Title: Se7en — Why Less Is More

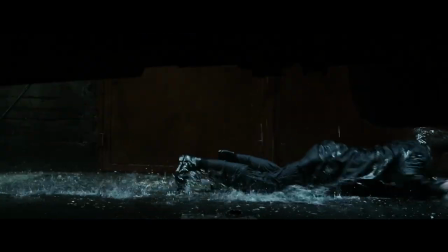12s
David Fincher likes to treat his audience with respect.
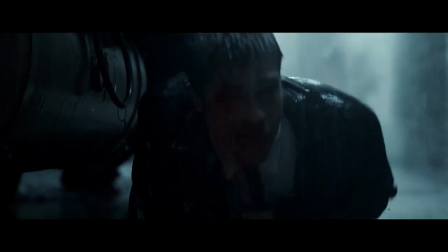15s
In 1995, his second motion picture, Seven, was released to shock the world.
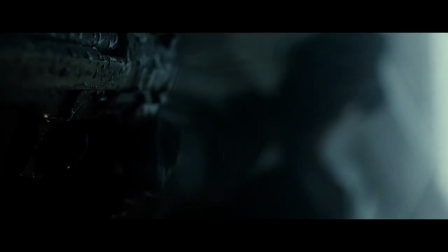21s
At the time, certain critics argued that the movie had no substance and it was just a gruesome spectacle.
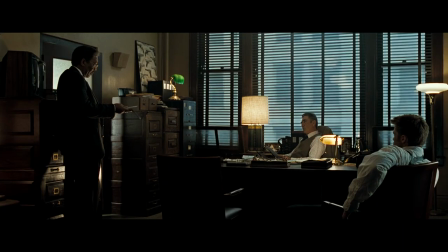31s
However, upon deeper analysis, you will find that Seven is actually a very subtle movie in a lot of ways.
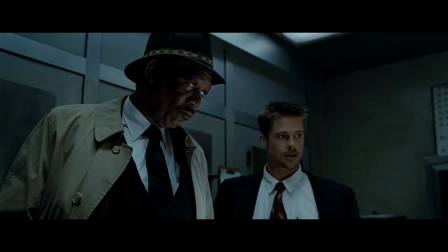38s
It is this subtlety that many filmmakers, especially directors today, decide to renounce.
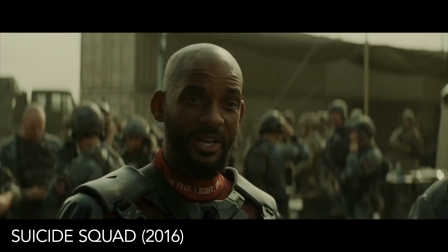44s So that's it? What, we some kind of suicide squad?
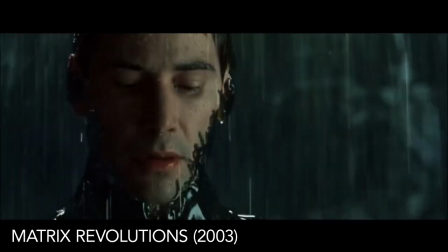48s
They hit you over the head so much with whatever the movie is trying to say that it gets to the point of being even
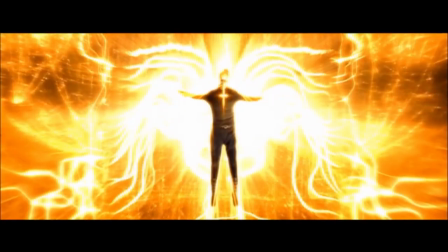54s
insulting to the audience as if we don't have the capacity to understand what the movie is trying to tell us.
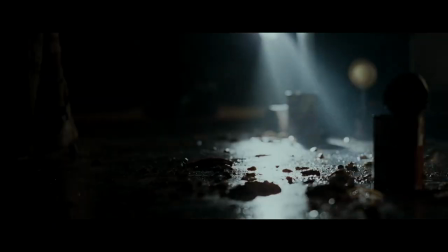60s
Fincher, on the other hand, only shows us just what we need to see or hear to get the point across. In the opening credits, there are very clever cuts in sound and image whenever things start getting too disturbing.
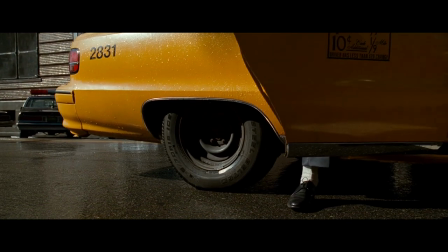77s
Another example is that for the majority of the movie we have no idea who the killer is. Kevin Spacey was even left out of all the marketing and opening credits.
I'd like to speak to my lawyer please.
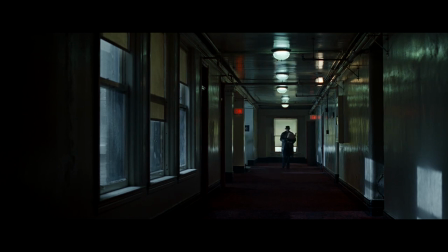89s
Since we don't know the identity of the killer for the majority of the movie, the city plays a huge part in the story.
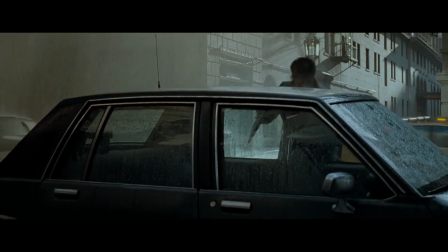96s
In this vividly realized location, the setting itself is the antagonist for the majority of the film.
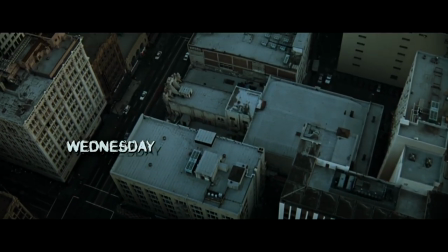106s
Ambiguity is key here, since we never know exactly where the story takes place, but we get just the right amount of information.
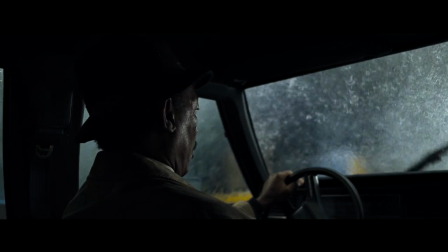114s
It's constantly raining, and it's seen and referred to as an ugly, disgusting place filled with crime.
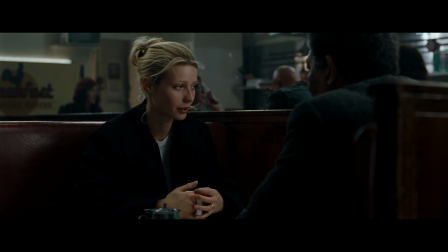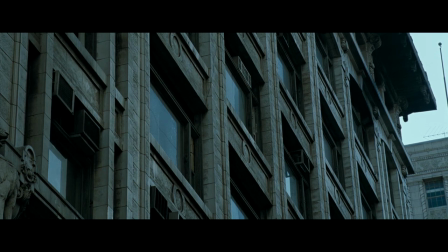126s
Not revealing the actual location where the story takes place is an extremely smart idea.
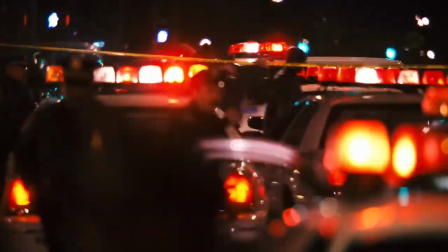132s
While there certainly is crime in big cities like Chicago or New York City,
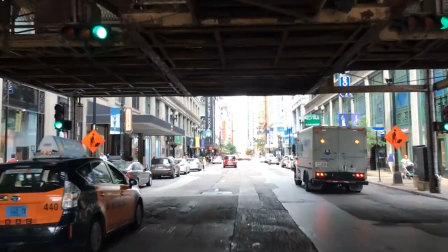137s
we already know that these cities also have positive traits to them, like culture.
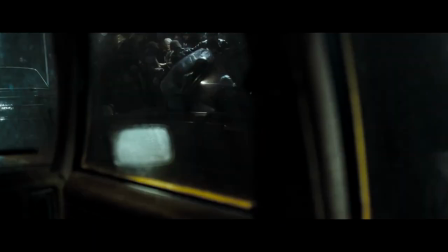142s
In Seven's nameless city, it's all misery.
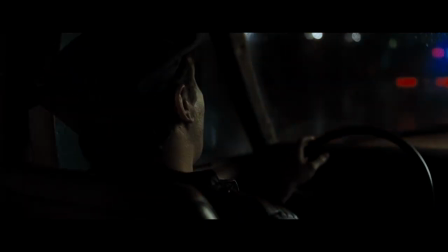Fincher proves with Seven, over and over again, that less is more.
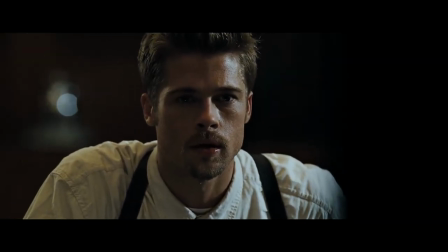158s
As an audience, by knowing just certain things about what's happening on screen, and not the whole picture, we have to paint some of that picture ourselves.
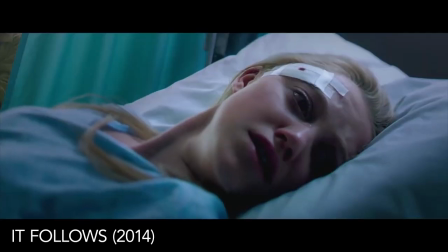167s
This is an important aspect of horror movies, the extreme example being the Blair Witch Project.
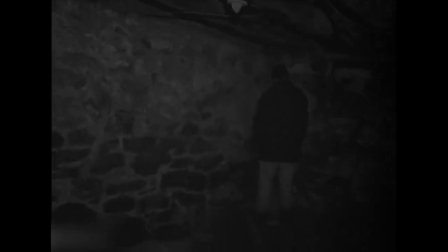173s
A lot of times, imagining is even worse than actually seeing.
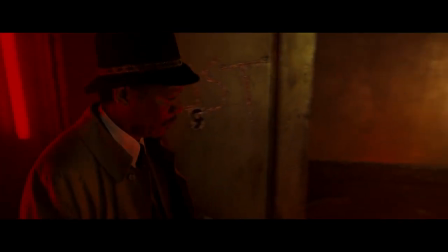181s
A further example is the great lust scene. We are given just enough information to connect the dots for ourselves, but that is enough.
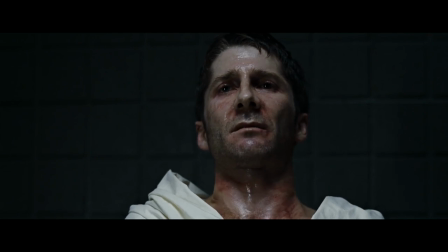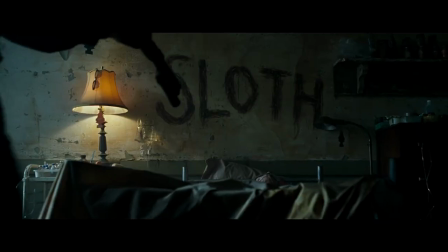197s
Fincher never actually shows any of the murders take place,
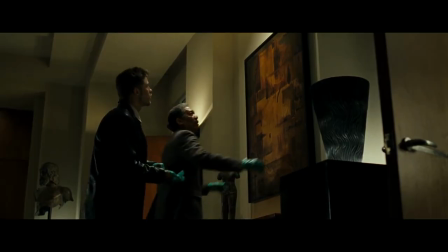201s
which is a pretty bright choice because it leaves a lot of ambiguity for who the killer actually is and because we can play detective.
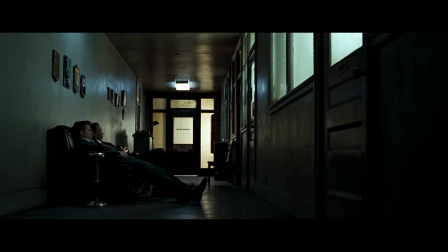209s
So the point is, Seven could have very easily been really bad.
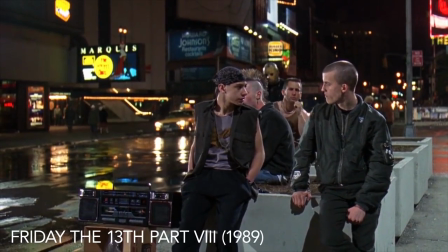214s
It easily could have been some kind of corny slasher flick and it would have been really easy to just make it a gory spectacle in
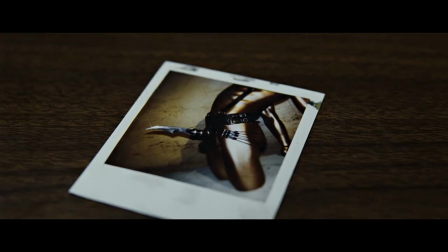222s
New York City or Chicago where we see a guy fuck a prostitute with a knife or a dildo and Gwyneth Paltrow's freaking head in a box.
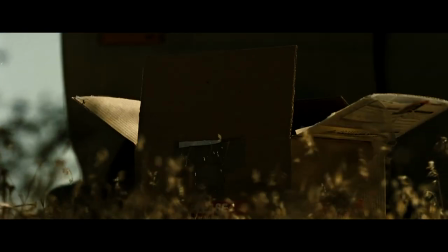230s
But we never do. and Seven works exactly because of this.
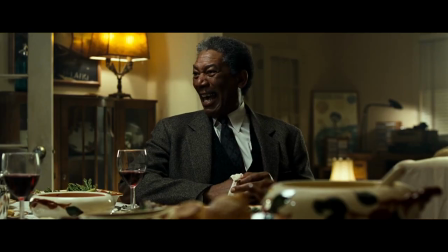234s
Great scenes like the dinner scene at Mills apartment or the diner scene with Tracy
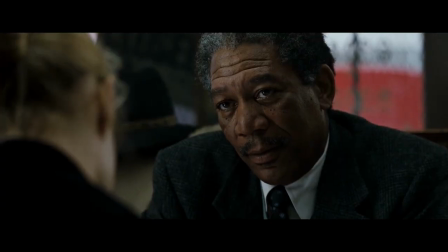239s
and Somerset show us that the focus isn't really on the violence but on the people.
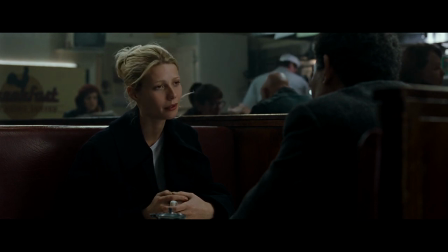245s I can't, you know, I can't be a burden, especially now.
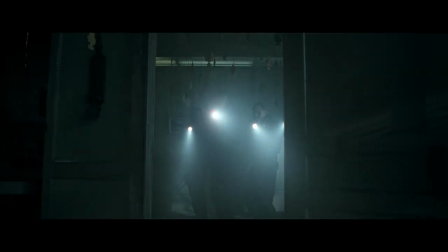250s
These restrictions on violence effectively build up the dread more and more until we get a very good payoff.
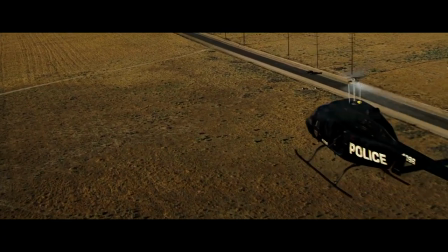259s
And it is.
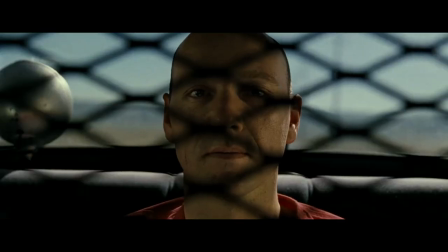260s
It's one of the best examples of building up and finally paying off. Although the ending is hardly satisfying.
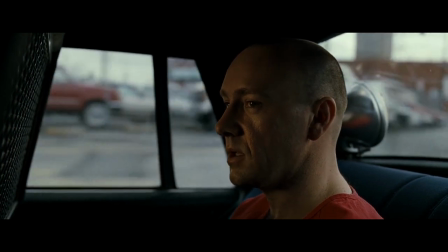270s Wanting people to listen, you can't just tap them on the shoulder anymore.
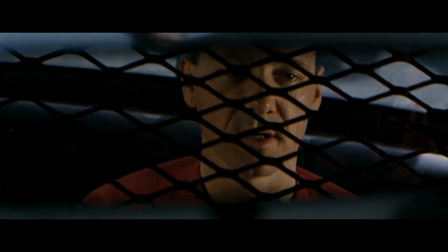276s You have to hit them with a sledgehammer and then you'll notice you've got their strict attention.
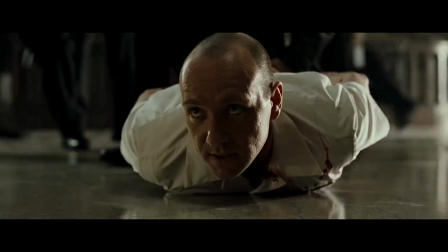282s
Spacey dominates the final act of the movie. Being under arrest, Doe is in an apparent position of weakness,
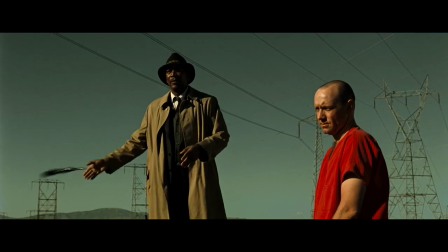289s
but Spacey's head haloed by the sun foreshadows he is on his way to achieving his supposed religious purpose.
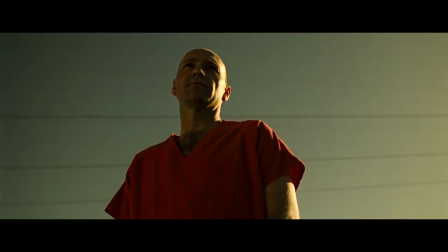301s
John Doe is always shot on very stable close-ups on a tripod.
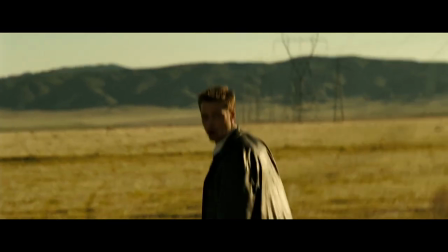306s
Mills, on the other hand, is shot handheld, showing his lack of control.
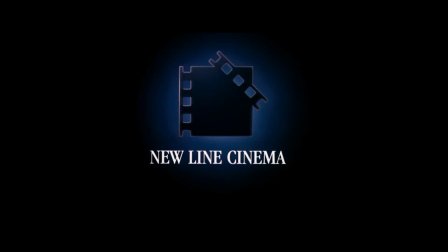311s
New Line Cinema actually went against the ending of the movie for being too dark and tried to change it several times.
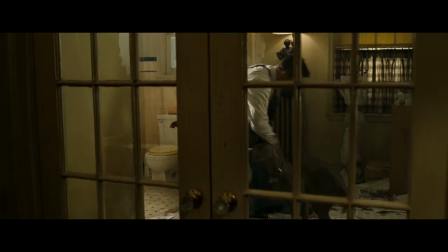319s
Some of these endings include Mills' dog's head in the box and not Tracy's.
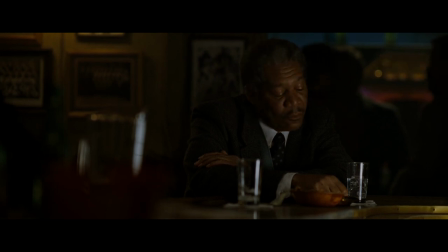324s
Another one was Somerset kills Doe before Mills gets to kill him and says something like, I'm retiring anyway.
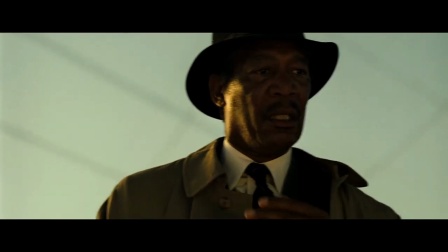332s
Luckily Fincher fought till the end and Brad Pitt ended up saying he would ditch the project if the ending changed.
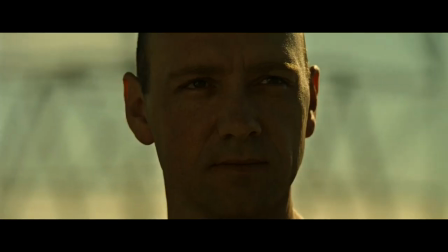338s
Even after all of this, test audiences disliked the original ending of the film,
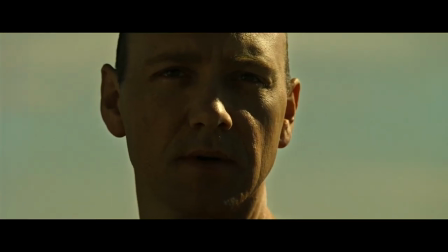343s
which was supposed to end with Mills shooting dough and walking away from Somerset.
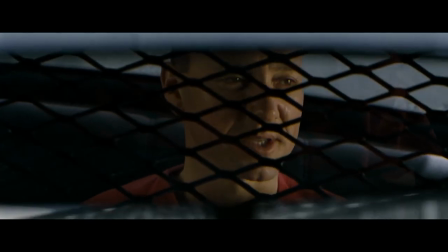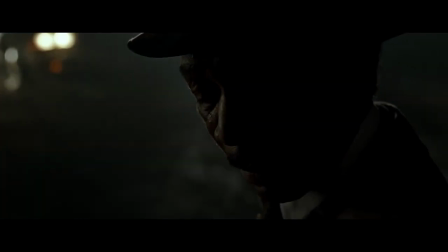355s
So the Hemingway quote was added, and while this wasn't intended, it's a perfect statement to reflect the central theme of the movie.
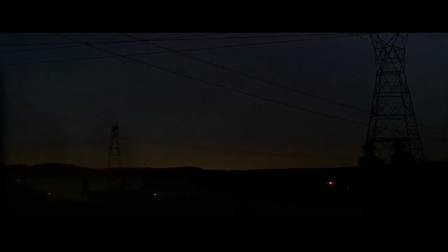363s Ernest Hemingway once wrote, the world is a fine place and worth fighting for.
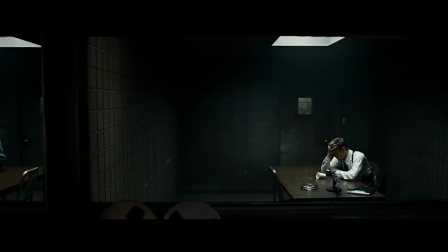371s I agree with the second part.
This shows us the progress of Somerset as a character, as he is no longer filled with apathy.
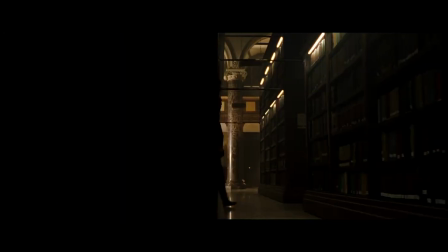379s
It also reflects Fincher's ideas and the central theme of the film.
But in the end, it's pretty amazing to be alive, so it's all worth it.
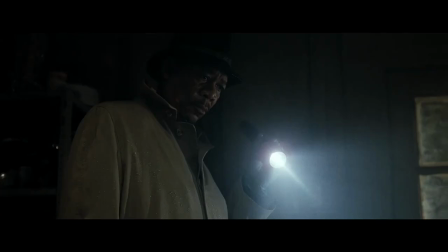389s
Somerset's arc and the theme of the movie perfectly match up. At the beginning of the film, he is trying to get as far away from the city as possible.
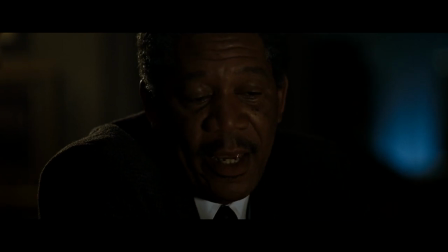397s I just don't think I can continue to live in a place that embraces and nurtures apathy as if it was a virtue.
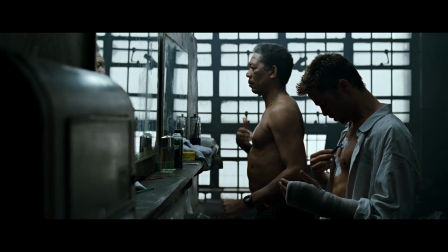404s
But he reaches catharsis in the end, and realizes that after everything, it's still worth fighting for good in the world.
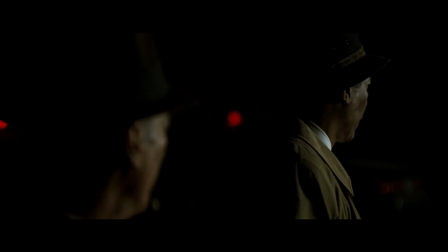410s Where are you gonna be?
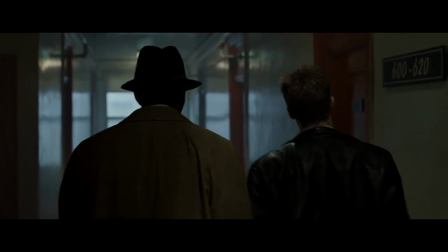414s Around.
In a very odd way, Seven is strangely optimistic.
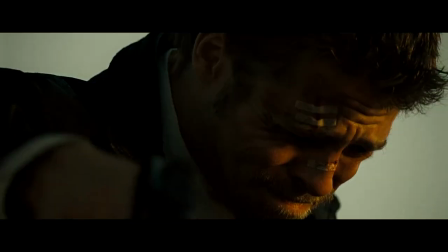420s
Seven shows us the worst parts of humanity, but it uses its awful circumstances to deliver a message of optimism.
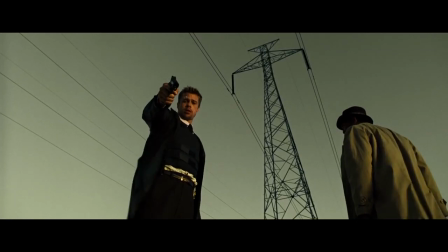427s
It shows that anyone can be exposed to the worst parts of humanity,
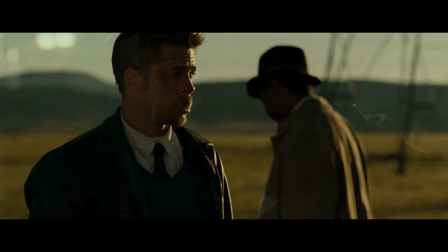432s
but instead of falling victim to it, you can come out stronger on the other side and refuse to give in to apathy.
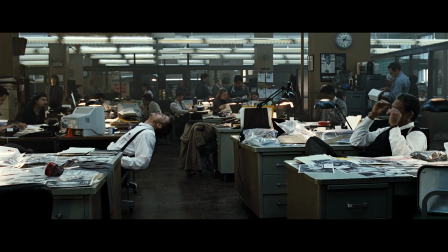439s I'll be around.
Seven is a great movie with one of the most memorable endings in movie history.
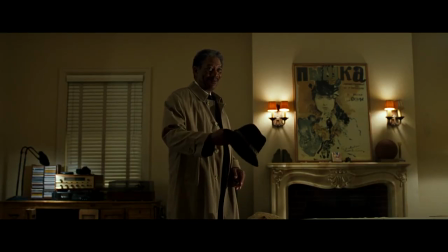445s
It put Hollywood cliches like Buddy Cops to the test and it worked. It stands tall as one of the most atmospheric movies ever made.
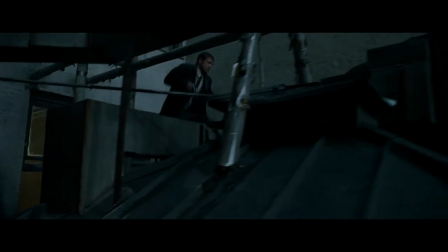454s
Every moment is filled with dread and although it's a violent movie, Fincher knows exactly what to show and when to do so.
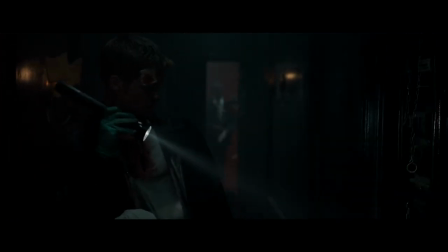463s
So in a way, it's a very restricted movie. new filmmakers should look up at seven as an example
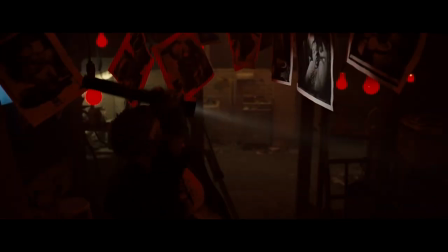470s
of how not to be overly indulgent and to treat the audience with the respect that we deserve